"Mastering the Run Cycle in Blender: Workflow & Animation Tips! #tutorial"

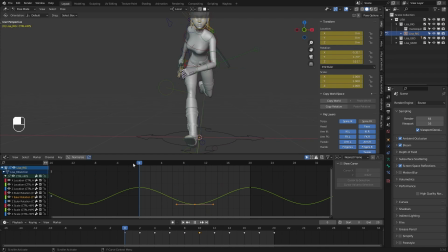4006s
back and forth. All right. Might try something like this. So I might just kind of reverse this curve here. Let me actually take, see. I'm gonna go to frame 5.
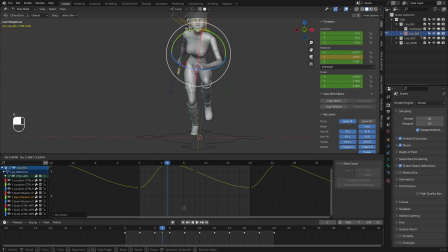4025s
I'm gonna drop a keyframe down and I want to bring this up about like this.
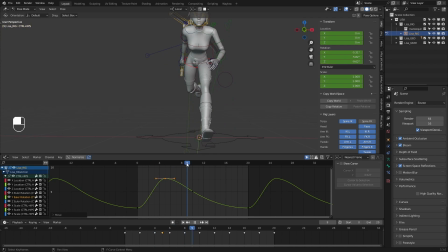4036s
So we get this nice kind of compression on the hip. Then here, go to frame 15.
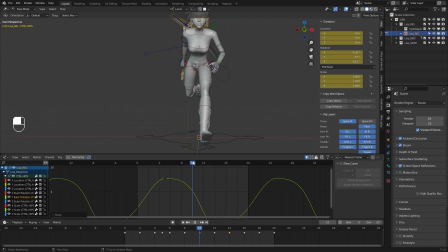4053s
Should be able to bring this down. Let's try that. This direction. What I can do is grab keyframe on frame 5. I'm going to copy this translate Y value. Go to frame 15. Paste it. Put a negative value in there.
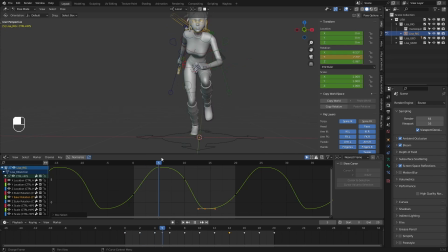4072s
So I can at least make sure that these are nice mirrors for that. So I think a curve like this should work a bit better. It definitely feels a lot more simplified, which I think works.
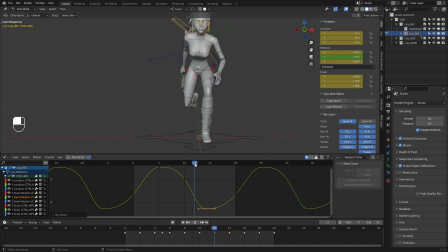4091s
And I can play around with this curve too and figure out, maybe get this to flow a bit better. So I might just add like a little bit of rotation to it.
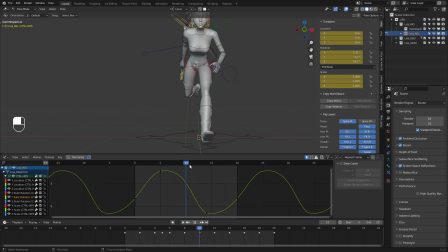4103s
Same on this one, and just like a little bit of rotation so that curve kind of flows through there a bit better, and it doesn't have, you know, a completely flat tangent like that. So something like that might work. Cool. Yeah, I think that definitely works a little bit better.
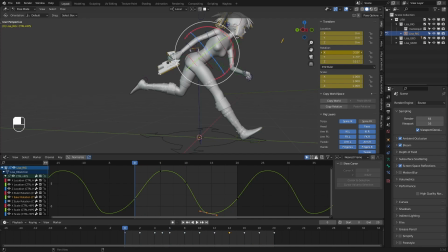4119s
I'm going to take a look at the, should be rotate X. Yeah, this forward backward on the hip. I think I need to increase this. Obviously, I didn't really animate this. So what I want to do is, I think on this, to frame 4, let me grab this keyframe and probably bring it down.
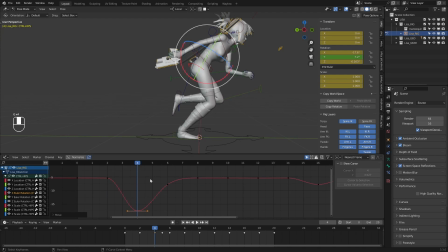4136s
I believe I want the hips to kind of compress forward going into this sort of passing pose. So something like that. So we get like a nice weighty feeling to the hips as it lands.
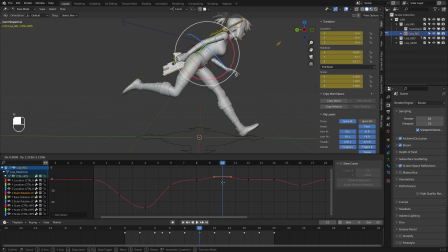4155s
And then maybe on frame 10 I can, let's see. I definitely want it to do what it's doing here, how it's kind of, you know, going backward, because here she's pushing off with that leg.
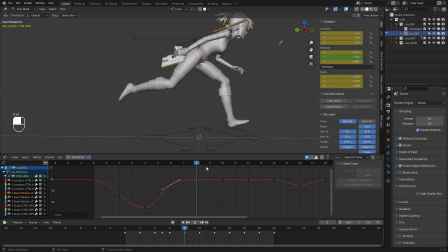4171s
So we're going to get like a nice kind of extension on that. I might want it to start to come forward again on frame 10. So maybe have a curve like this.
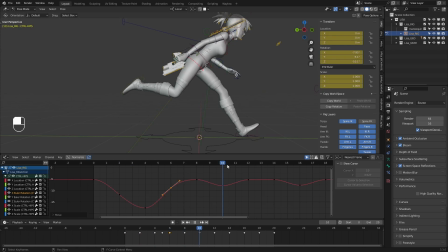4184s
So we get that, you know, a nice extension on the hips, but then it comes back as she's, you know, bringing her foot forward. We might do something just like this, just to have a simple curve to it, but I'll go ahead and try this first.
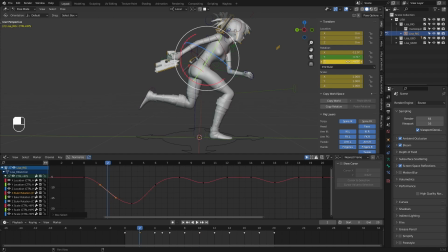4199s
All right. I'm going to go ahead and copy the value on frame 2 for the rotate X. Go to frame 12, paste that. Frame 4. Keyframe on frame 4, copy that.
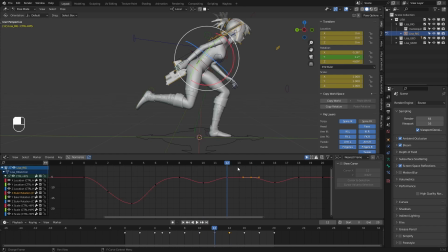Actually, did I copy this correctly? No.
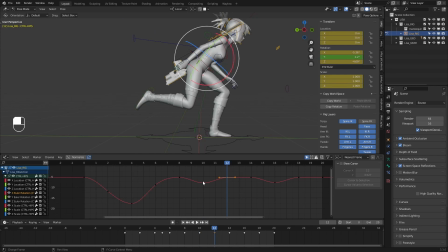4234s
Interesting. Is my curve not updating? All right, let me grab this keyframe. Keyframe 14, paste it.